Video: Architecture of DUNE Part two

If you were captivated by the stunning environments in the first film, you're in for a treat, because the sequel takes everything to a whole new level.
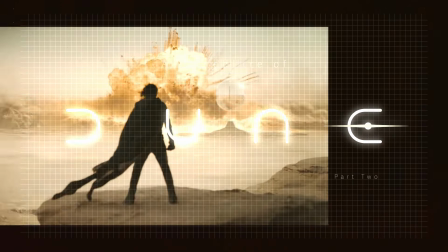(0:12)
Welcome back to the fascinating world of Dune. In this video, we're diving deep into the incredible architecture and design that make Dune Part 2 a visual masterpiece.
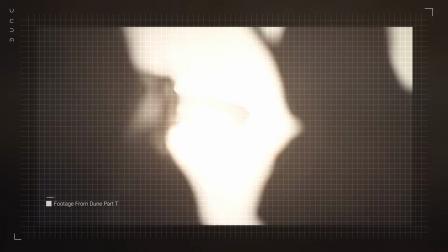(0:21)
The results for production design in this film is nothing short of spectacular, from the hidden sanctuaries of the Fremen to the imposing fortresses of the Harkonnens.
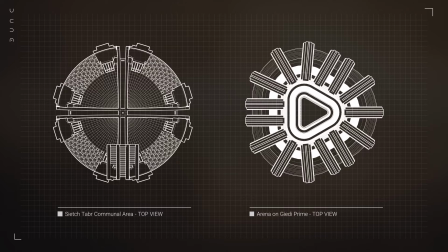(0:30)
Every structure in this film has a story to tell.
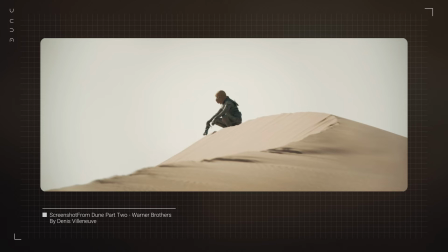(0:33)
So all you have to do is to join us as we explore the architecture and designs that shapes the epic landscapes of Dune Part 2.
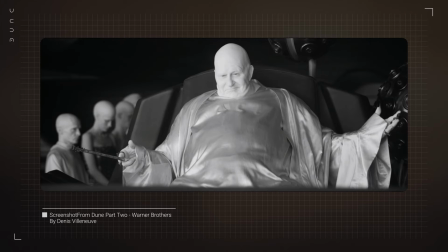(0:42)
Whether you're a fan of the books, the films, or just love great design, there's something here for everyone.
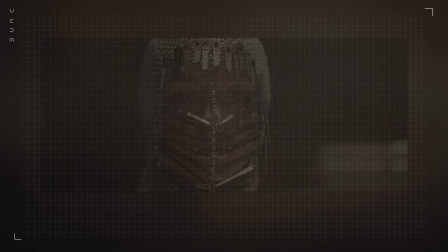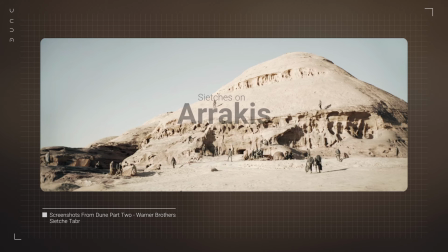(0:56)
We start on Arrakis with the Fremen Sieges. underground sanctuaries that blend so perfectly with the desert landscape that they're nearly
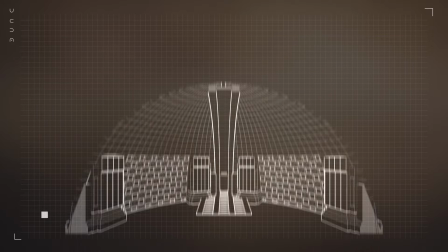(1:05)
invisible the organic flowing lines of these spaces mimic natural
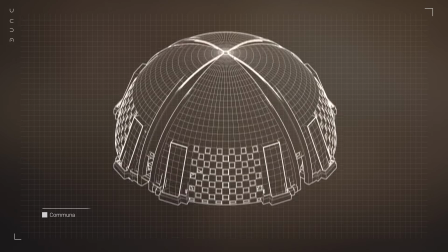(1:09)
rock formations a clever design choice award that echoes the fremen's
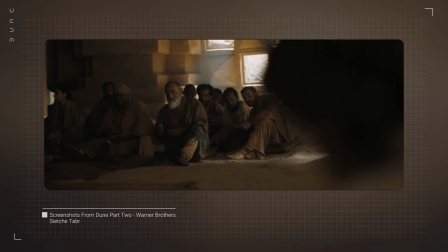(1:14)
deep connection to their environment siege
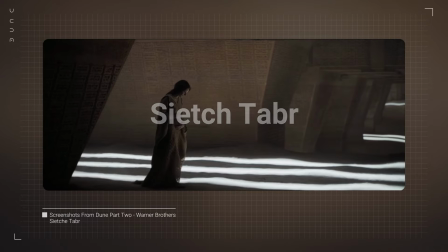(1:20)
tab is masterfully integrated into the natural rock formations of arrakis the exterior is camouflaged to blend seamlessly with the surrounding landscape a perfect adaptation to the harsh, unforgiving environment.
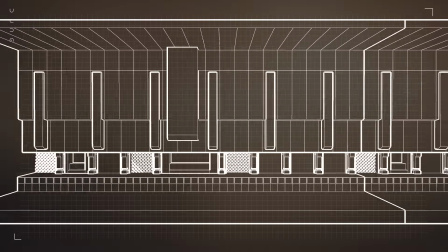(1:33)
The design is organic and fluid, echoing the shapes and textures of the desert itself.
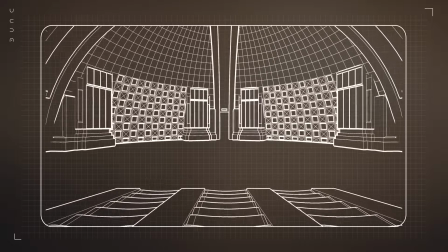(1:41)
Upon entering, we're immediately struck by the contrast between the harshness of the outside world and the sanctuary within.
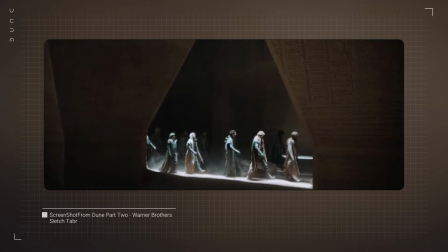(1:49)
The interiors of Sijtabara are designed with purpose.
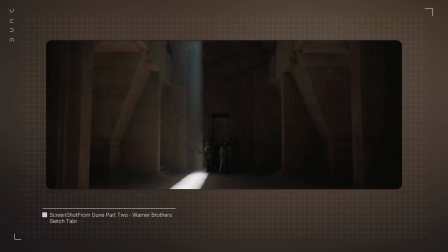(1:53)
Every line and hollow serves a function, from storing precious water to providing safe spaces for the community.
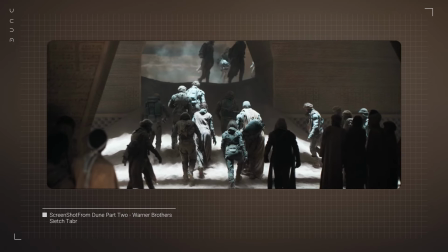(2:01)
The use of natural rock as both structure and insulation showcases the Fremen's deep understanding of their environment.
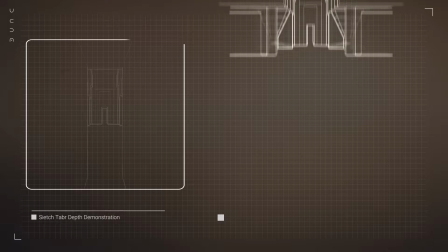(2:10)
Lighting within Sijtabr is minimal but strategic.
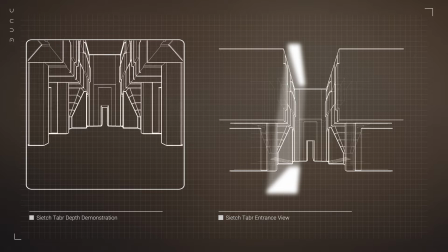(2:14)
Natural light filters in through small, well-placed openings, casting long, dramatic shadows that add to the sense of mystery and protection.
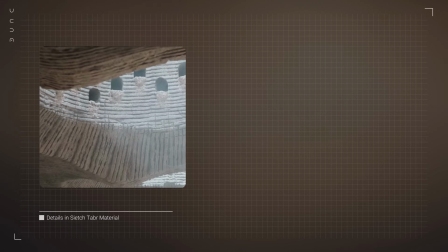(2:22)
The materials used are primarily stone and sand, which not only camouflage the sea itch from the outside,
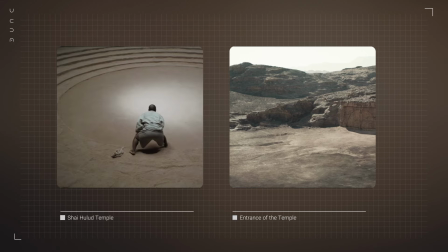(2:30)
but also help maintain a stable temperature inside, crucial for survival in the extreme desert conditions.
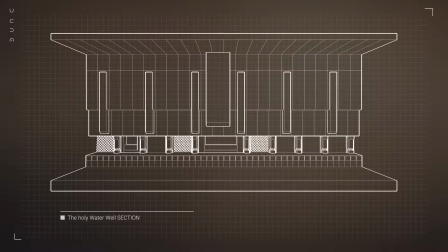(2:43)
The communal areas are the heart of Sijtabr, where the Fremen gather for rituals, meetings and daily life.
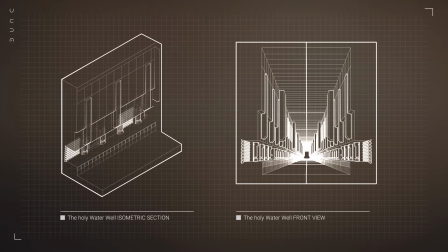(2:49)
These spaces are both functional and symbolic,
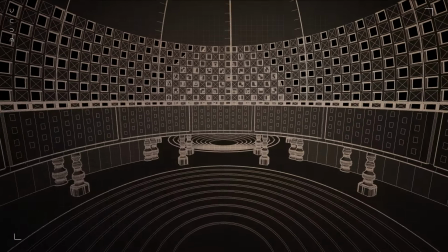(2:53)
reinforcing the strong sense of community and shared purpose that defines Fremen culture.
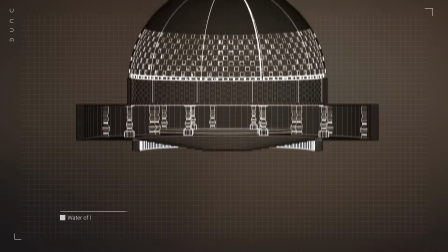(2:59)
The design is simple, yet every element has been carefully considered to ensure it meets the needs of the people who live here.
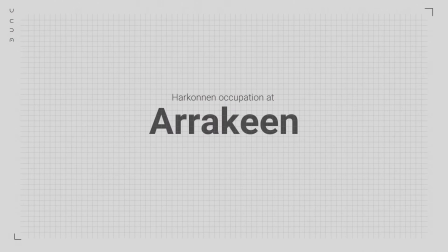(3:11)
As we shift from the Sitges to the city of Arakin, we see a stark transformation.
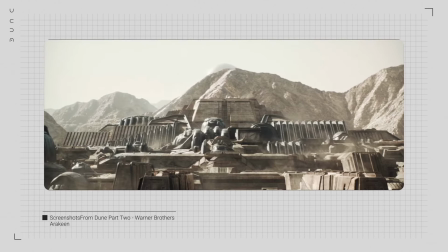(3:18)
Once under House Atreides, the city now bears the heavy mark of Harkonnen occupation.
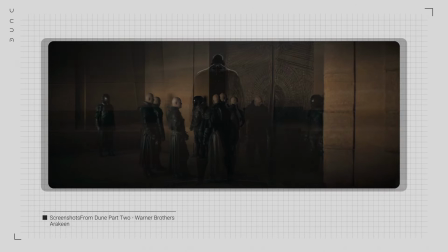(3:23)
Where we once saw the sleek and functional interiors of the Atreides, we now see the imposing, brutalist feeling of the Harkonnens. The structures are the same, but the way it's shown is surely different. Massive, angular structures that cast long shadows over the city.
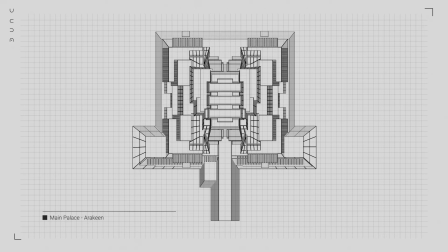(3:41)
Once again, these buildings aren't just places to live or work. They are symbols of dominance, designed to intimidate and oppress.
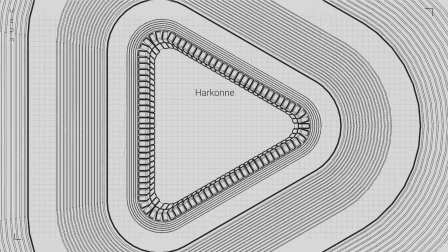(3:51)
Next, we travel to Geerti Prime, the home of House Harkonnen, where the architecture takes on an even more nightmarish scale.
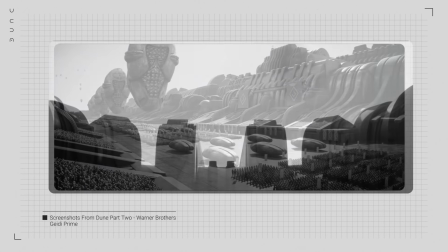(3:59)
Here, the designs are harsh and industrial, with structure so massive, they dwarf the people within them.
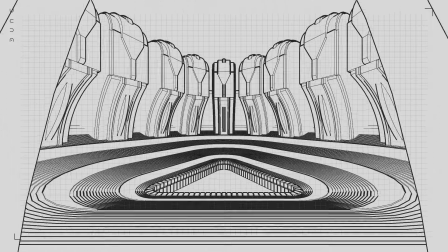(4:05)
The curved, rib-like formations inside these buildings give the unsettling impression of being inside a living, breathing machine.
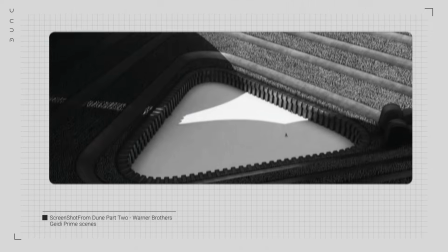(4:14)
This is a world where architecture reflects the cruelty and control of its rulers, a place designed to make you feel small and powerless.
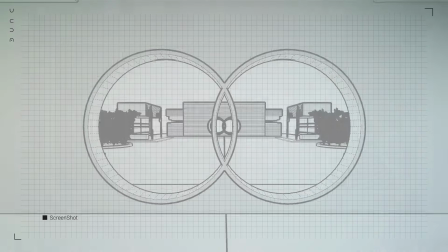(4:23)
In contrast, the imperial environments showcase a different kind of power.
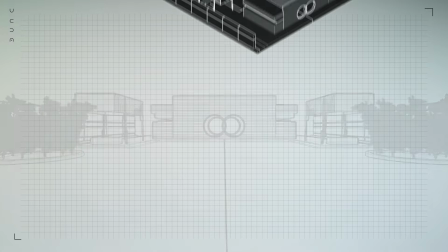(4:27)
The geometric patterns and monumental scale of these spaces are meant to inspire awe and reverence.
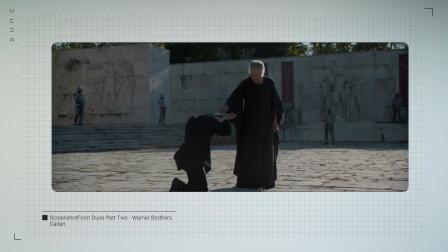(4:33)
The Empire's architecture is all about stability and eternal rule as we see on Kai-Tang, the capital planet of Imperium,
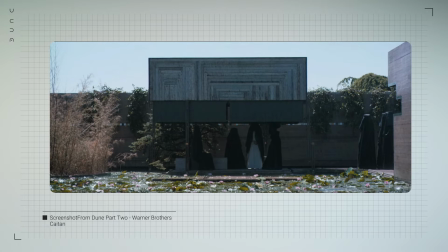(4:40)
we see a design of a utopian green environment, even as the cracks in their authority begins to show.
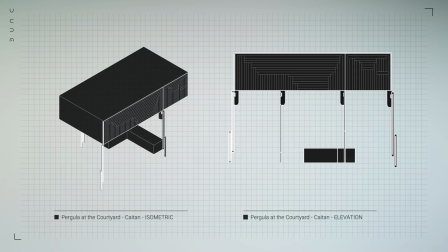(4:49)
Pay attention to the way light cuts through these spaces, bright,
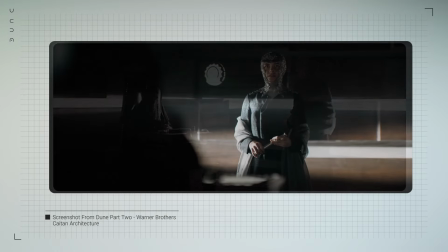(4:54)
sharp, and always controlled, symbolizing the Empire's grip on the galaxy.
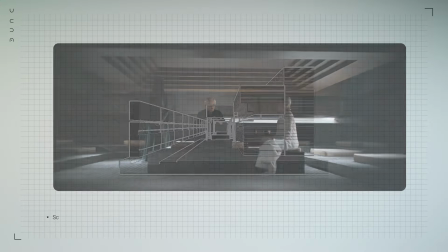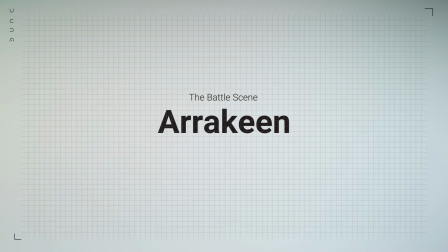(5:05)
The Spacing Guild, with its enigmatic presence, introduces yet another architectural style.
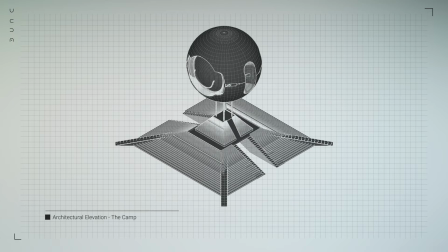(5:11)
Their facilities are marked by abstract forms and impossible geometries, reflecting their mastery over space and time.
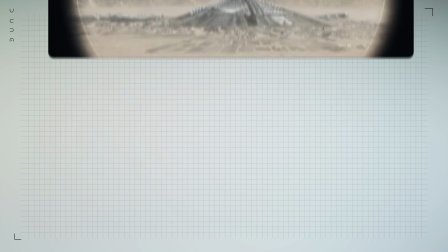(5:18)
Though we only get glimpses of these spaces, they leave a lasting impression, hinting at the Guild's unique role in the universe.
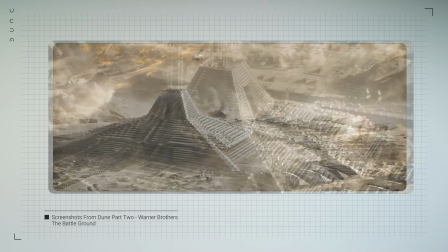(5:27)
We think the Empire's camp within the shield walls at the end of the film was their role.
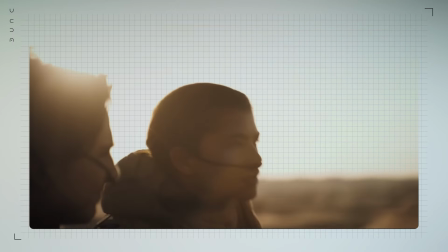(5:34)
Throughout Dune Part II, lighting and atmosphere play critical roles in defining these diverse environments.
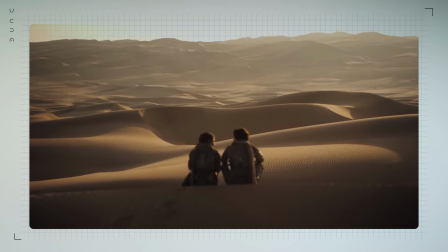(5:40)
Whether it's the blinding sun of Arrakis or the oppressive darkness of Giedi Prime,
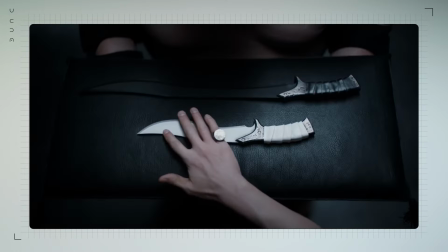(5:45)
light is used to tell the story as much as the structures themselves.
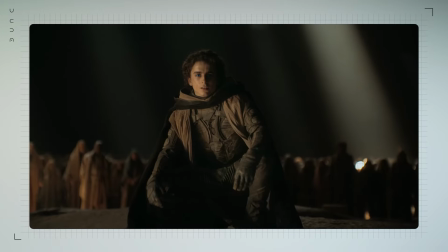(5:52)
The choice of materials, whether it's the rough stone of the Sitges or the cold metal of the Harkonnen fortresses,
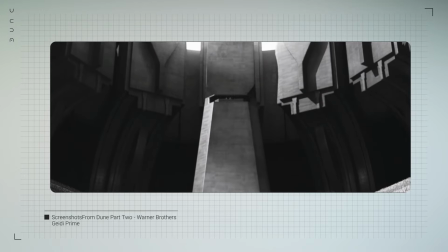(6:00)
adds another layer of narrative, highlighting the cultural and philosophical differences between the factions.
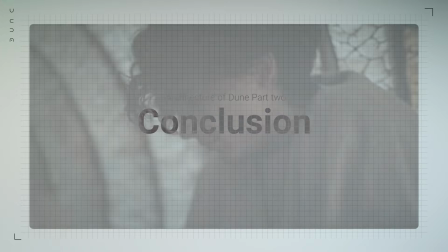(6:08)
As we step back to take in the architectural landscape of this film, It's clear that these designs do more than just set the scene.
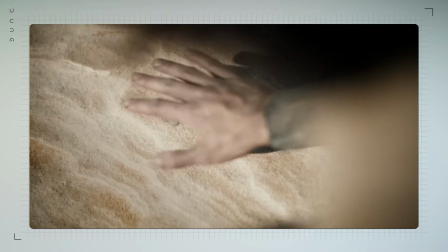(6:17)
They immerse us in a world that feels ancient, yet undeniably futuristic.
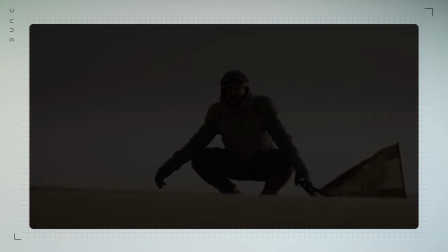(6:23)
Every structure, every room, every vast cityscape tells a story of power,
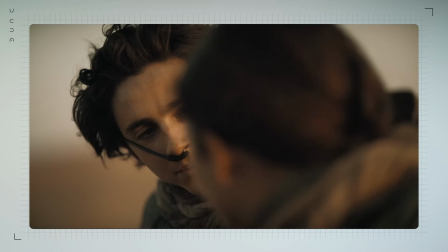(6:30)
survival, and the endless struggle for control.
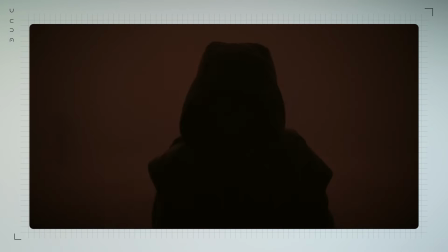(6:35)
In the end, the true achievement of Dune Part II's architectural design lies in its ability to make the unimaginable feel real,
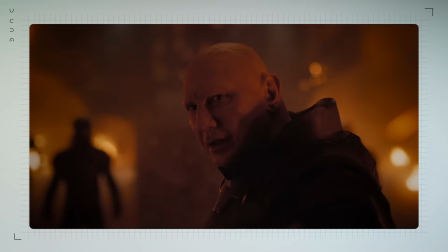(6:43)
to bring Frank Herbert's epic vision to life in a way that's both visually stunning and deeply symbolic.
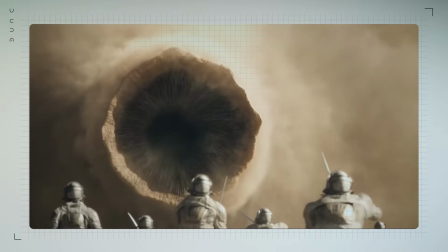(6:50)
It's a cinematic journey that leaves a lasting impression, reminding us of the incredible power of design and storytelling.
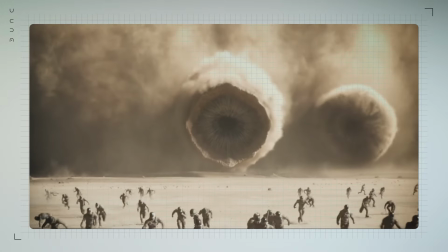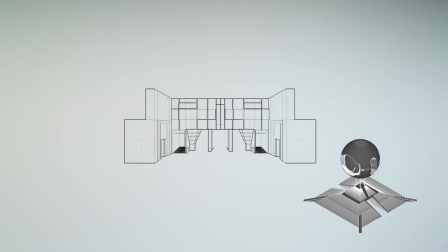(7:04)
Alright, Right? That's it. We waited so long for this film to premiere, and it was worth it.
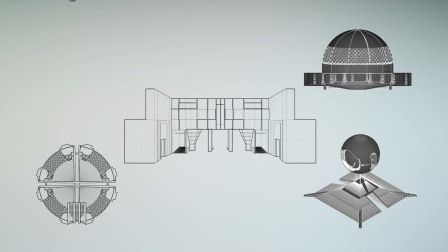(7:10)
Catch us next week as we talk about the tech design and a little more details about the vehicles.
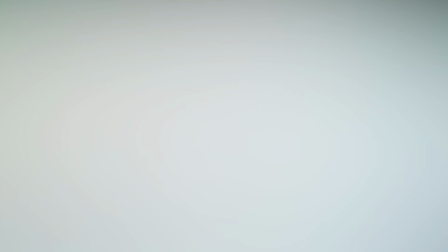(7:17)
As always, my name is Abba and thank you for watching.